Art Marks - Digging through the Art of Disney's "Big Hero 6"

Hey everybody, this is Arm Art, and I know that normally we work on drawing and I put speed paints on everywhere. But today I wanted to take a little bit more of a look at the perspectives and the principles of art that we see in art every day. So I'm going to use one of my favorite books that's not going to be unfamiliar to a lot of you. It's going to be The Art of Big Hero 6, the animation film produced by Disney Studios. and we're going to take a closer look at how the concept art utilizes all of these principles in its modern rendition of San Francisco.
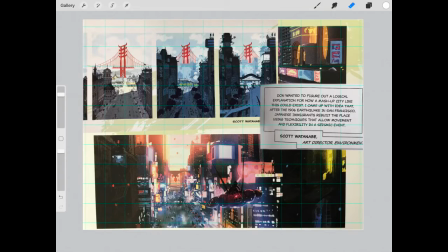(0:38)
Here we are in front of two pictures of Disney's animation concept art for Big Hero 6. I've blown them up for a bigger size that you all can see the detail that goes into all of the art and hard work that these artists have produced to create this film.
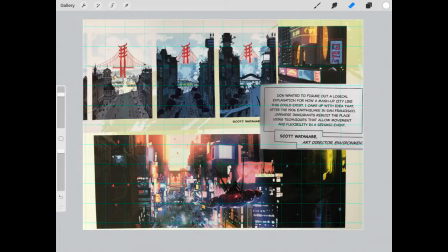(0:56)
Now Disney Animation Studios is famous for creating films with lifelike settings in an animation format, and so we're gonna take a closer look at some of the artists that have gone into these concept designs so that we can see how San Fransokyo, the city of Big Hero 6, has been brought to life through art and using the principles of art.
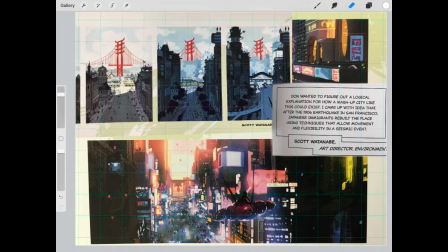(1:16)
I want to talk a little bit more about the inspiration what came behind these images, so let's take a look at the quote here in the corner. I'm going to use a red highlighter so that you guys can see exactly where I'm talking about and at what time.
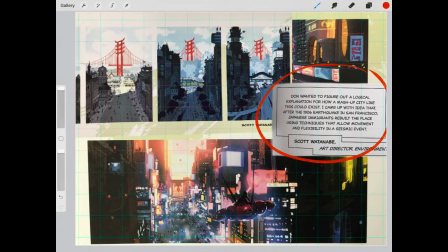(1:31)
Scott Watanabe is the art director of environments for Disney Animation Studios in the production of this film, Big Hero 6. He says he wanted to figure out a logical explanation for a mashup city that could exist. So he came up with the idea that after the 1906 earthquake in San Francisco,
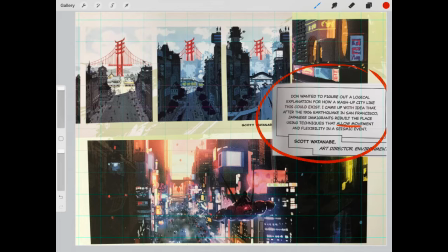(1:48)
Japanese immigrants rebuilt the place using techniques to allow movement and flexibility in a seismic event. Just from this comment alone, you can already understand where the inspiration of these art pictures are coming from. You'll notice that there is a mashup between the U.S.
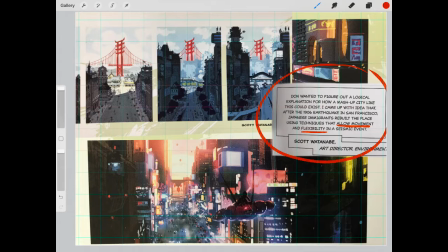(2:04)
city San Francisco and the Japanese city Tokyo in Scott Watanabe's concept art design of the Golden Gate Bridge. You'll also notice that there's a big focus on lighting. So let's take a closer look at the lighting of these images.
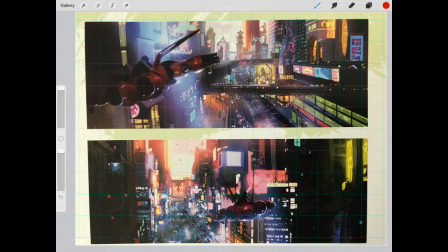(2:20)
In order to do that, I'm going to look at Paul Felix's image. He's another artist and production designer of the film Big Hero 6. The lighting is one of the most noticeable features of the film, and you can see it here and here as it spreads
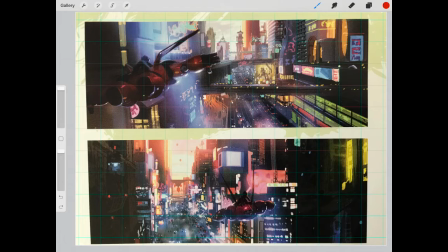(2:36)
outward and brings in this element of realism to the piece and this natural feeling of when the light hits and the different times of day. You can see that the lighting is coming from the back of the image. When the lighting comes from the back of the image, it draws the reader toward that light, but it also illuminates everything around it.
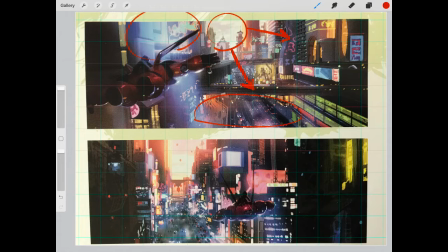(2:55)
So all of these objects and all of these people down here and the armor is being illuminated by this central point. And that focal point is going to be where the image is leading your eye toward.
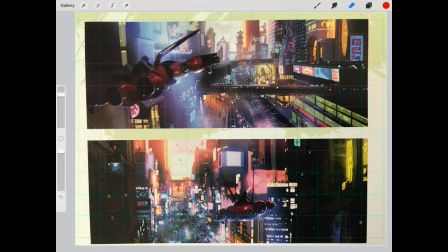(3:09)
The The lighting accomplishes this by using a contrast of light and dark. Color combinations also accomplish this. You see that here on the sides that the lighting is very, very dark. And when you move toward the light, it gets brighter.
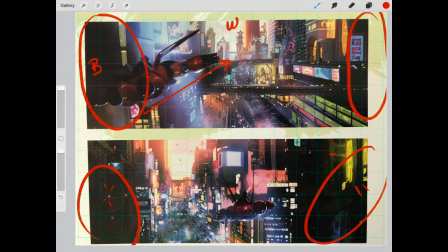(3:22)
There's a clear white area and a clear black area. Colors in the black area have black tones to them that allow for a shade. Areas in the white have white added to them and it causes highlight. light.
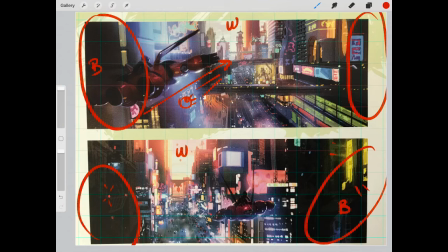(3:35)
This allows your eye to move toward that light because it continues to get brighter as it moves more distant. This also causes a perspective change by moving backward, which creates a narrow alleyway. The placement of the elements of this picture also adds into this contrast and the distancing between the light and the dark.
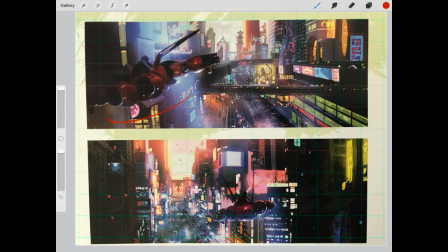(3:55)
The character himself is pointing toward the light. His movement and his angle that the triangle created out of this character is still pointing toward the light.